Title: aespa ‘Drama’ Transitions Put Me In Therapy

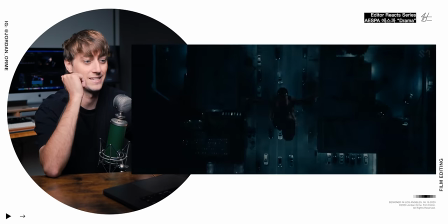4:17 This music video is crazy. I don't know how she back flipped inside the building, but that was impressive first of all Here we go. Check this out. We go black and white for this scene This is the thing I love we have a wide shot and a close-up and we didn't have a shot in between So the
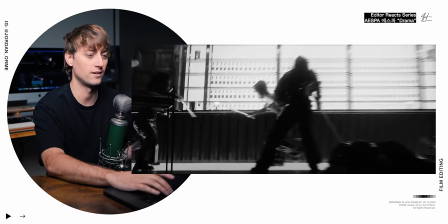4:30 editor had to get creative and they actually punched in on the wide shot right here and zoomed in And that's why
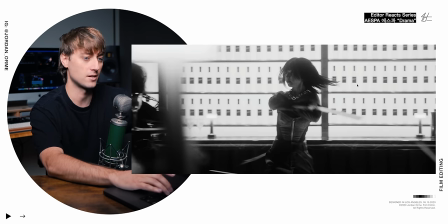4:35 we have all kinds of motion blur and then that helps us get to this close-up right here Which is in camera making that delicious slice
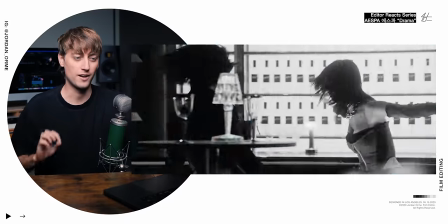4:45 But this shot right in the middle right there helps so much
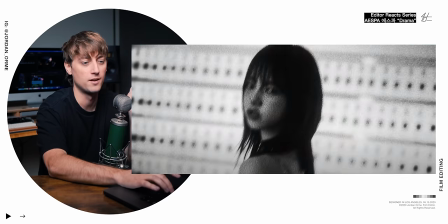4:51 The reason this edit is so good number one It's a mash cut but as her hand travels across the screen
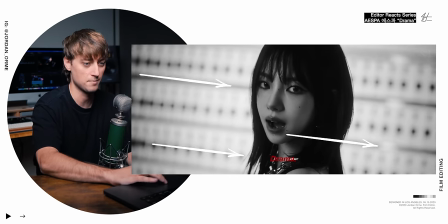4:57 We cut to another clip that has a bunch of lines in the background and the lines in the background look like
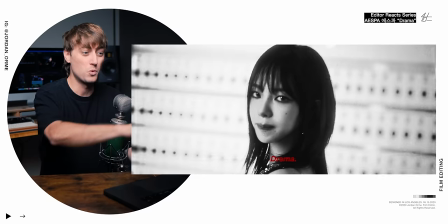5:02 actual claw marks So we're hearing a slice we see something that's not claw marks But our brain all of a sudden thinks of claw marks because of what we've seen and heard in the previous shot that right there is Editing at its finest
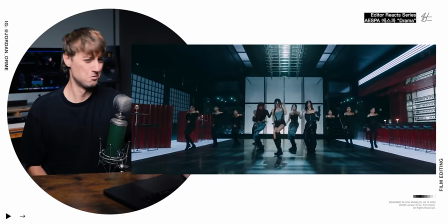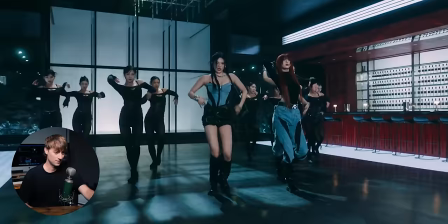5:22 Okay So if you want to create more impact we
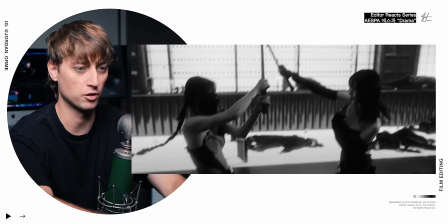5:27 have a little flash and then a motion blur camera shape With the pick and roll,
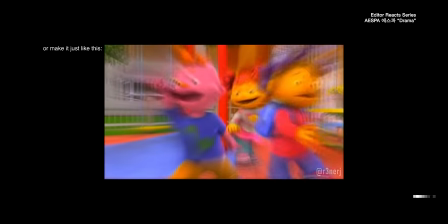5:31 young aflame here in sickle mode That's nice
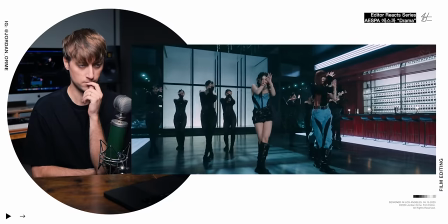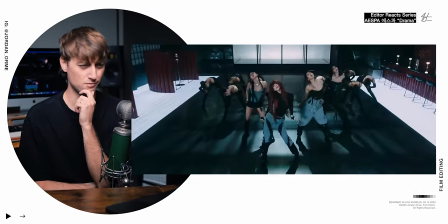5:42 Woo!
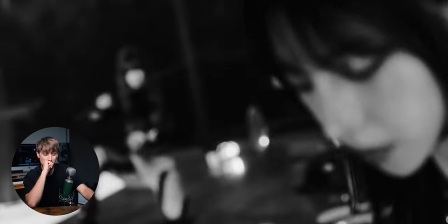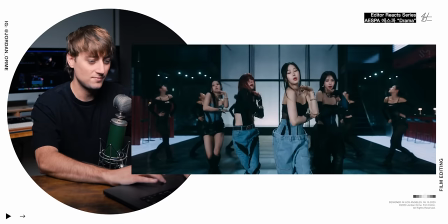5:51 Dude, oh my goodness, oh my goodness Again we have those camera shakes again right here Boom Girls in the back You know how it goes,
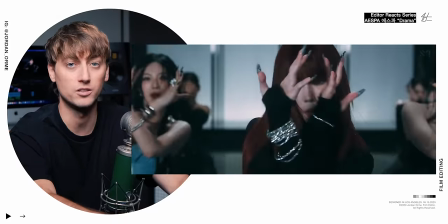6:01 sorry I didn't need to say that Now at this post chorus we have some longer shots which are nice And we really hang on this close-up which
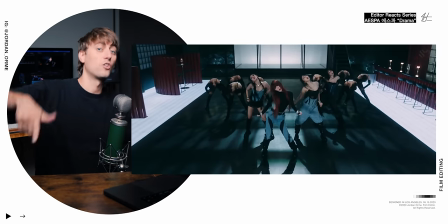6:08 I really love And then the choreo does two quick movements and then a long movement Kind of like what Louie said when he edited TXT.
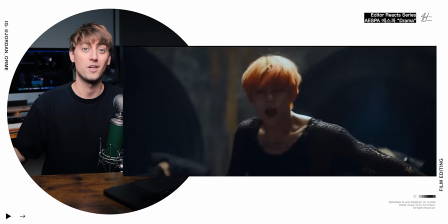6:15 If you missed that video, you should check it out We interviewed the actual editor of a TXT music video. He said that he kind of Compartmentalizes different dance moves and different lyric phrases. So there was a dance move that was Fum-fum-boom On that foam foam That sounds so weird.
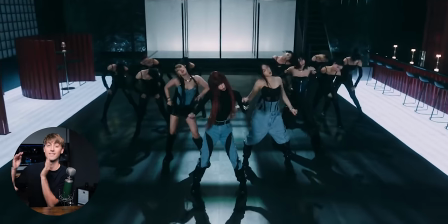6:30 That's its own shot. And then on the downbeat. That's a nice longer shot. So check this out
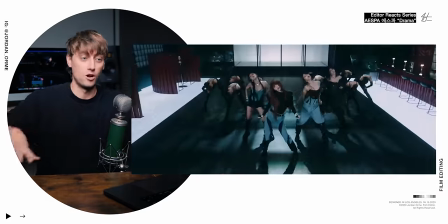6:36 Long shot long shot quick long Oh, see like that just feels so good
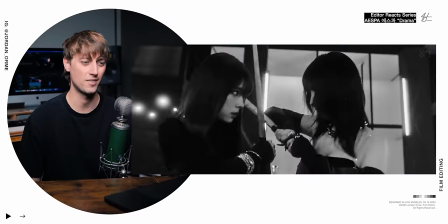6:46 Dude the sword right on the beat so good
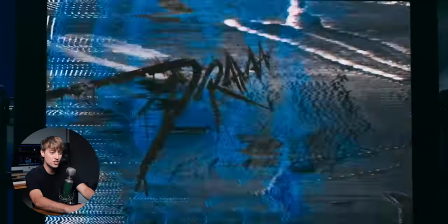6:53 This glitch on the TV screen Matches the sound so well That is so sick.
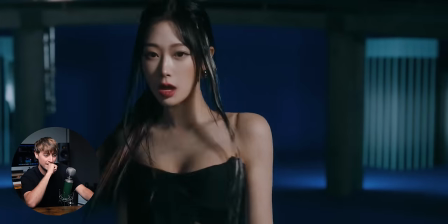7:07 That's nasty. Bro, I'm just having a moment right now.
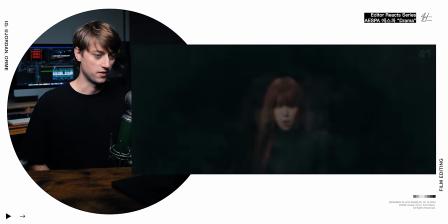7:11 Why am I sitting in my room, watching a music video, and just having this much fun doing it with you all? I'm so thankful. This has been a great year. And looking forward to 2024. I don't know what's in store, but I know there's going to be a lot of learning and growing.
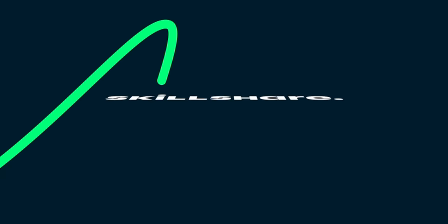7:25 And I'm so thankful to continue to partner with Skillshare, which helps me do that.
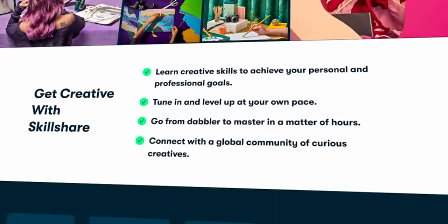7:29 If you don't know about Skillshare, it's an online learning community with thousands of classes and members.
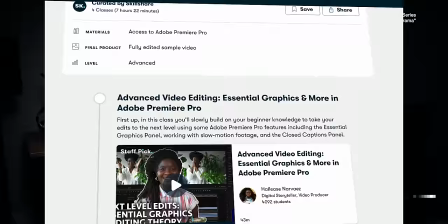7:35 Whether you want to learn how to shoot and edit music videos just like this,
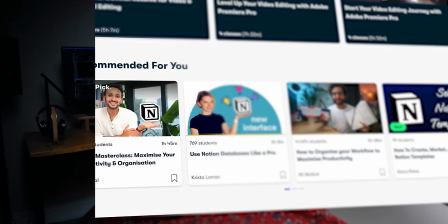7:38 or maybe use AI tools to improve your productivity, or maybe even just open your first Etsy shop. My mom has one. She's great. She makes mittens. Whatever it is, even if it's mittens, Skillshare has what you need to go from passion to paycheck. And these days I'm doing a lot. We're doing the editing podcasts, this channel. I've just started a new channel called Jordan Kalei, just vlogs documenting my life. And I need a lot of help staying organized. So on Skillshare, I recently took Notion for YouTube creators, easily manage your creative projects.
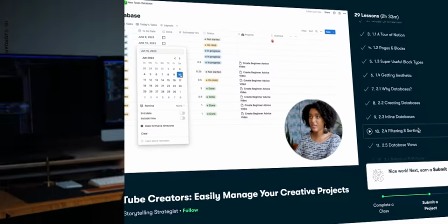8:09 Notion is way more complicated than I ever thought. But once you get that baby cooking, it keeps you on task.
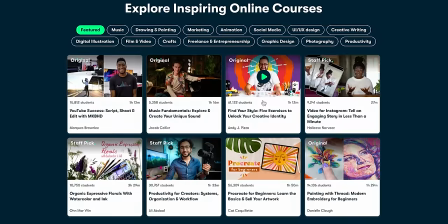8:15 One of my favorite things about Skillshare is this is what they say. They want to make the creative life possible for everyone around the world.
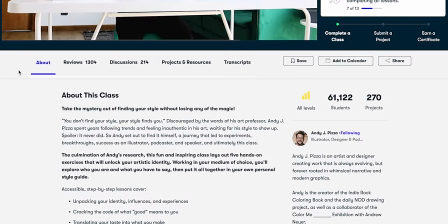8:21 And the only thing between you and doing that is learning a skill.